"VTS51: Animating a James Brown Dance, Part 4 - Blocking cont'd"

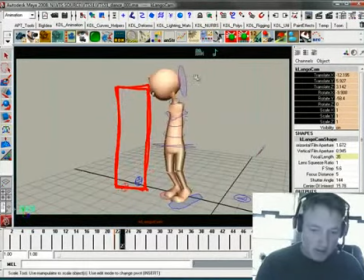So that way it feels like its own distinct camera angle and it doesn't feel like something's really messed up here.
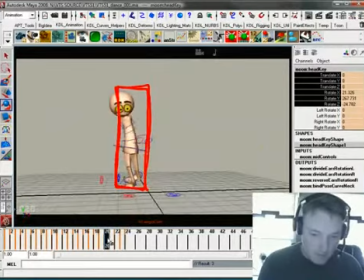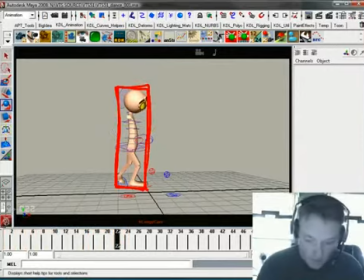Alright,
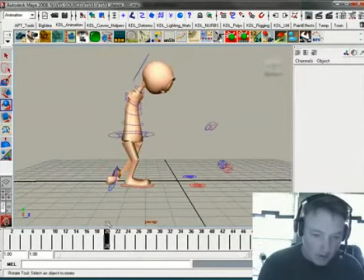just look at this from a perspective view. Now I animate to the the camera view as much as I can
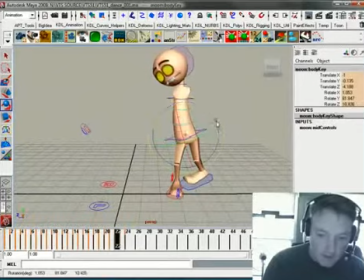but you know sometimes you just need that perspective view to give you an understanding what's happening mechanically because if it's not right and especially on something as mechanical as this it will show up so
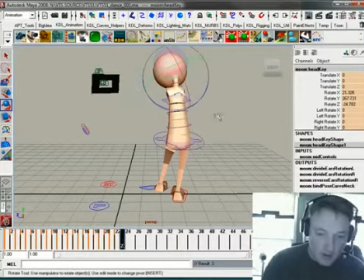what's happening here is his hips are kind of leading and the shoulders are kind of dragging a bit and I want to capture that same thing here because
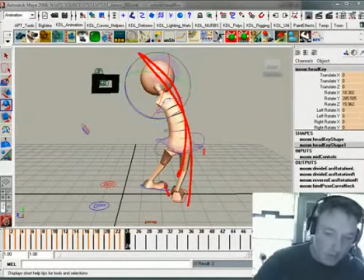there's a big kick over this way so the one before that I want to have it reversed so right here I actually kind of want
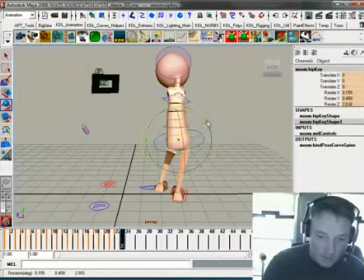that same dynamic happening where you know the hips are kind of leading and the shoulders are dragging a bit so we get a big boom reversal right there so spin boom okay
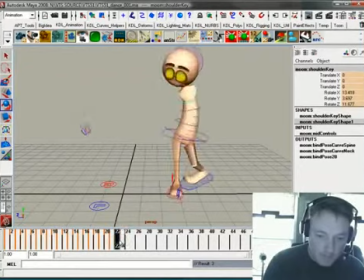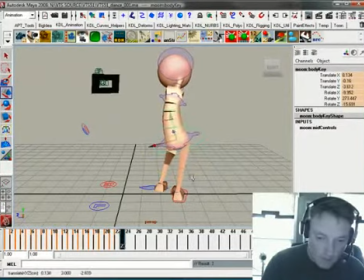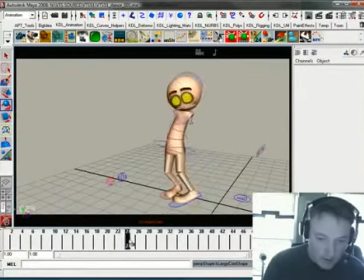what's this look like see that? bam
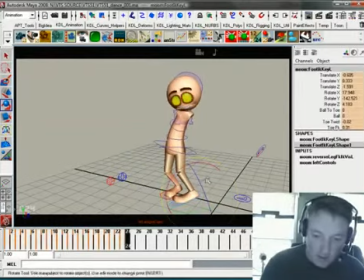gets really sassy right there we can really kick this out even more now that I got that working I can really do what I want to do to kind of slide that out even more and kick that knee in and
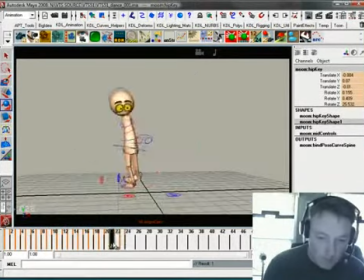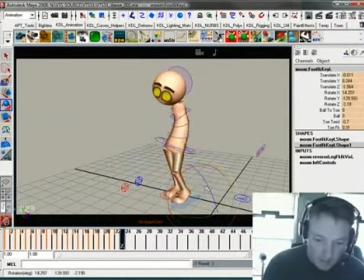then what will help that feeling of having it kind of kick out
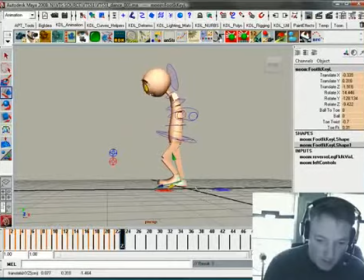is having it be in more. It's all about contrast.
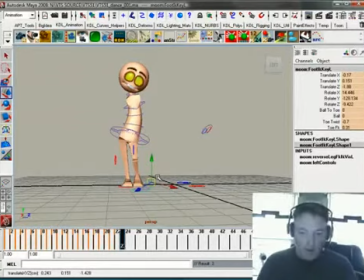If you want to make something feel like it's really popping out, like BAM, then if you're kind of up against the limit of what your outside BAM could be, then you've got to make the one before it more extreme, more contrast. We had that with the same when he was shuffling back and wanted to kind of give a little pop to that, his little counter rotate there.
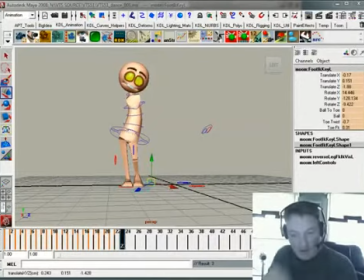So I needed his hips to kind of come up. When he did that, well we were kind of at the limit of what his hips could travel you know right back here
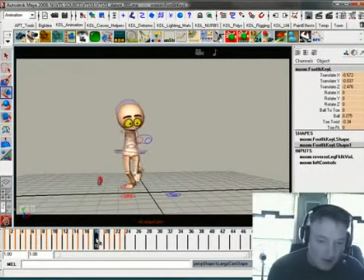I wanted to give a little pop right there to really help sell that counter rotation turn with his hips and shoulders but the problem is that's about as far as I could go up with the hips so in order to make it feel more poppy I had to from
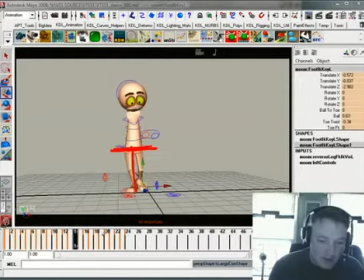about frame 14 I mean from 14 to 18 and when I opened the scene, his hips were straight across. That's the way I built it the last time. And at the time, that's what I wanted to do. But, you know, as I'm going through it, I'm like, okay, I need to have the flexibility as an animator to say, well, okay,
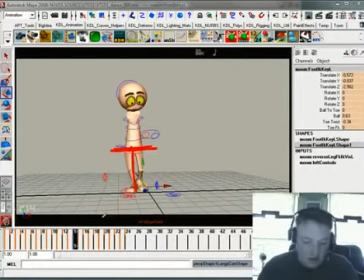that's what I was doing, but now I'm fixing it. So this isn't as locked down or as drastically
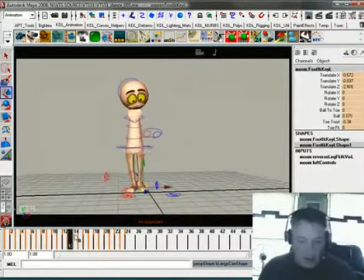inflexible a method of working as some people think it is. you always have to give yourself the freedom to work things out in a way that helps you kind of get things done. And so if you need to change things up, or if you have an idea that you thought was going to work, but ended up not working,
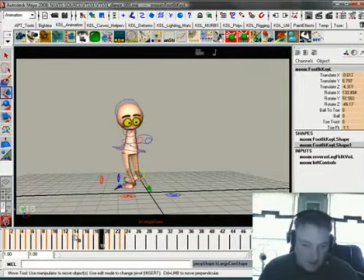then that's something you've got to be able to give yourself the freedom to get out of. There we go. So we've got a couple of major drawings here. Got that one, that one, and that one, and that one.
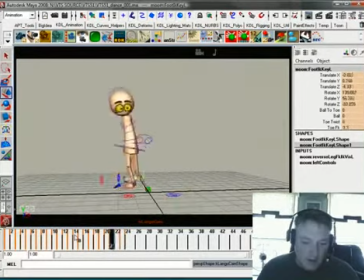There's going to be some breakdowns on the in-between of this that I could build out. But I think this is a good place to kind of stop for this video.